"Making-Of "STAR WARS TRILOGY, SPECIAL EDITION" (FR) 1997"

Je pense que George Lucas, d'une certaine manière, en réalisant la trilogie, continuait le mythe du western. Car au milieu des années 70, plus personne ne se préoccupait du genre western. Et George lui est arrivé avec La Guerre des étoiles, qui reprend les thèmes des westerns, mais transposés dans l'espace. Vous devez également vous souvenir que Lucas a, grâce à ses films, fait évoluer les effets spéciaux d'une façon incroyable. La plupart des effets que vous voyez aujourd'hui, on lui doit, ainsi qu'à sa compagnie ILM. Ça a été un vrai pionnier. En ce sens, c'est un vrai inventeur. Lucas est l'un des plus grands créateurs du XXe siècle.
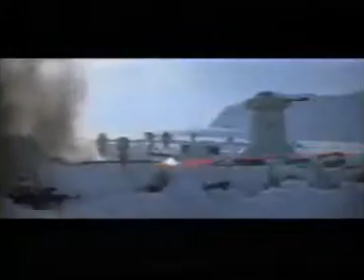La bataille qui se passe dans la neige a été pour nous à l'époque un vrai challenge, car alors personne n'avait utilisé un fond bleu incrustation sur du blanc.
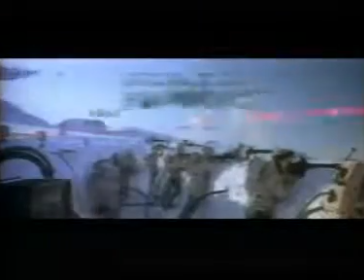On utilisait toujours du fond bleu sur du noir, car sinon la ligne de séparation empiétait d'un effet sur l'autre. On l'a fait d'une façon approximative. Avec la ressortie de la trilogie, on a pu reprendre le master original et retravailler entièrement la séquence.
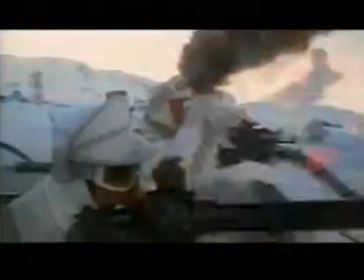Donc cette séquence a été entièrement nettoyée. Du reste, j'appelle cela de la restauration psychologique. Car à l'époque, dans les années 70, dans l'histoire du cinéma, nous franchissions un grand pas.
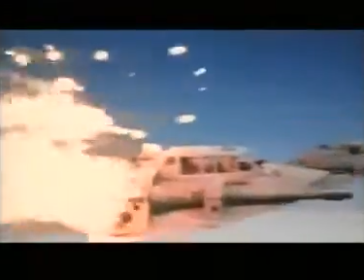En ce qui concerne les trucages, aujourd'hui, grâce à la technologie digitale, on peut faire tout ce qu'on veut. Parfaitement, sans faille et sans trahir l'image qu'on avait en tête.
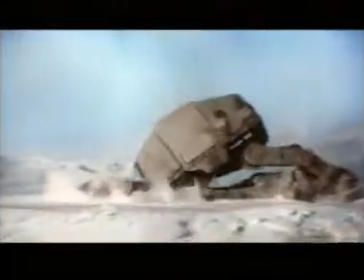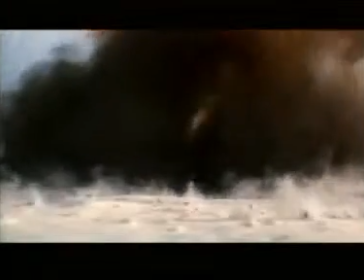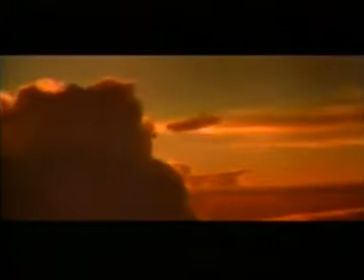L'autre séquence que nous avons retravaillée, c'est celle qui concerne la ville dans les nuages. A l'origine, cette ville a été très dure à construire, à dessiner, à créer.
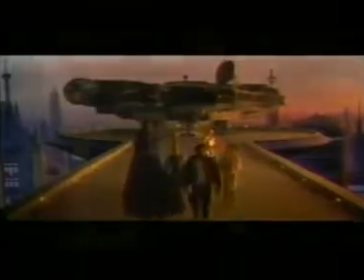Une ville qui flottait dans les nuages, certains trucages marchaient, d'autres pas vraiment. A l'origine, nous avons monté le décor.
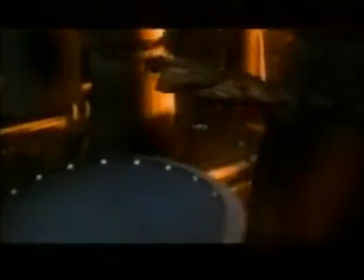C'était très petit et confiné. Il n'y a rien qui s'y dégageait. Je n'étais pas satisfait du résultat.
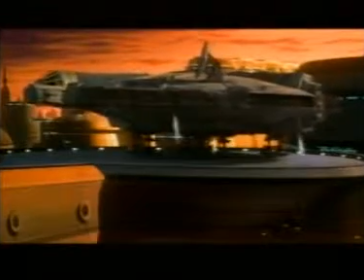Je voulais quelque chose de plus ouvert. Donc c'est ce que nous avons fait.
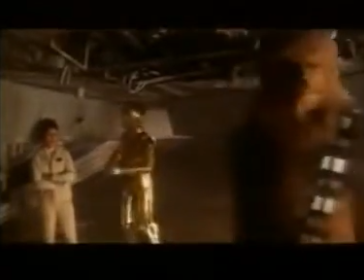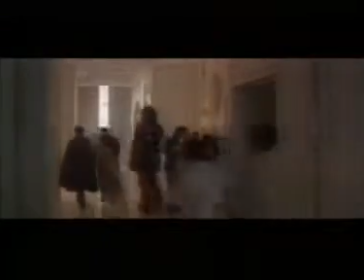On a également retravaillé lorsqu'ils atterrissent et se baladent dans la ville. Maintenant, ils évoluent dans des fenêtres plus larges.
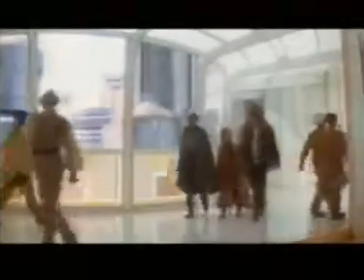On peut voir plus des décors et de la ville elle-même. On a tout ouvert. C'est plus large.
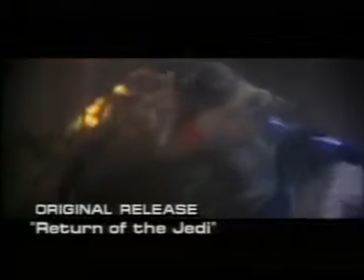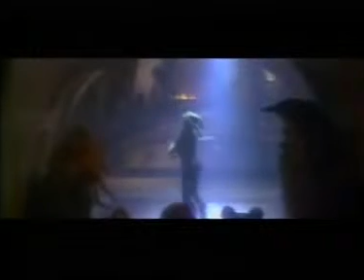Dans le retour du Jedi, en ce qui concerne la scène de Jabba le Hutt, il y avait un numéro musical qu'on n'avait jamais pris le temps de tourner vraiment.
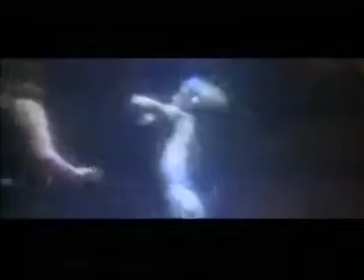Il était prévu dès le départ, car je pensais qu'en plein milieu de la trilogie, c'était drôle d'en avoir un.
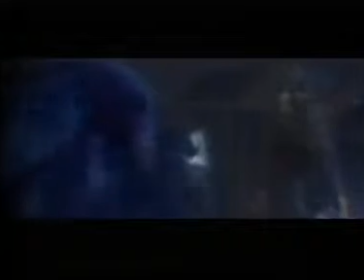Sarah Snowdell, la chanteuse principale, ne bougeait pas beaucoup, elle restait à la même place. Le playback ne fonctionnait pas vraiment.
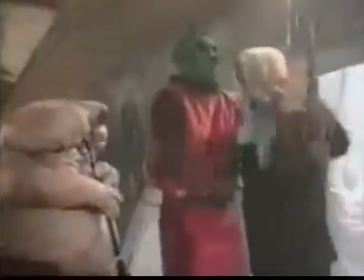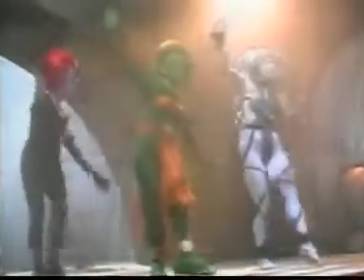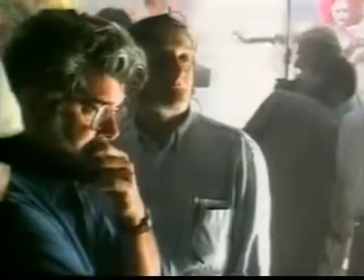Donc j'ai eu l'opportunité de revenir à ce numéro musical, de le tourner comme je le souhaitais.
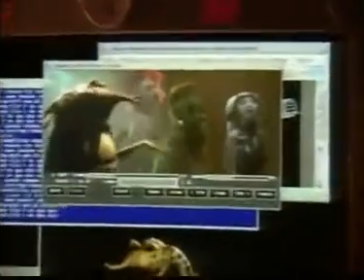Faire que la chanteuse Sarah Snowdell puisse bouger sur scène donne l'impression de chanter vraiment. On a également autour d'elle d'autres personnages qui chantent eux aussi et qui jouent de la musique. C'est une séquence plus vivante et plus forte qu'elle ne l'était dans la version originale.
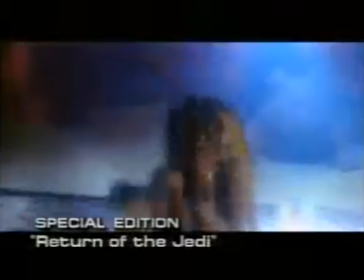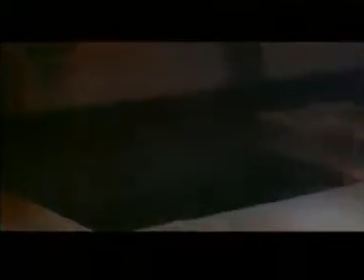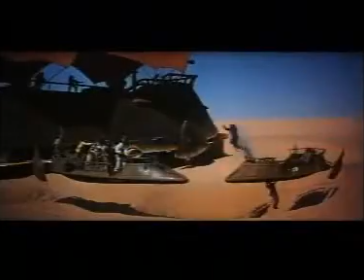Ne manquez pas le chapitre final de la trilogie Star Wars, Le Retour du Jedi.
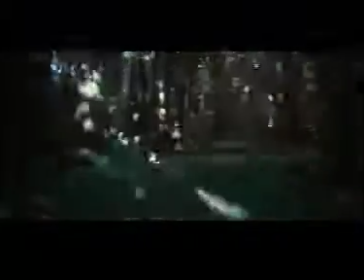Allons-y ! Il est temps de se mettre à couvert, car l'ultime combat va commencer.
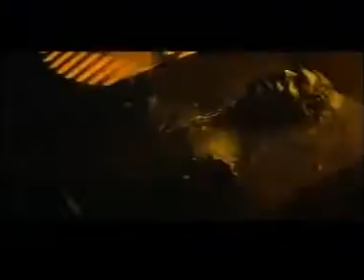L'Empire contre-attaque et le Retour du Jedi.
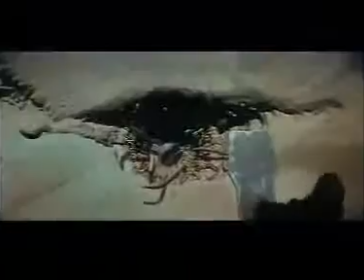Tous deux avec de nouveaux effets spéciaux visuels.
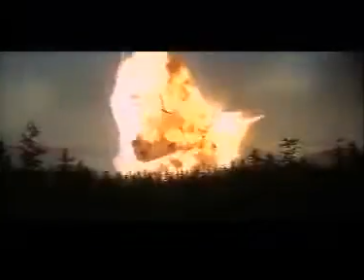Le son numérique, Et quelques autres surprises.
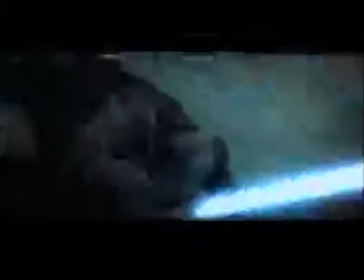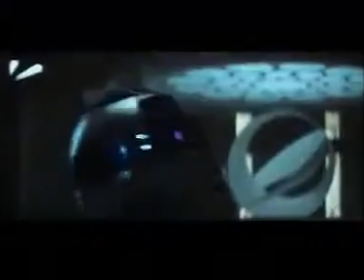Rejoins-moi. C'est ton destin.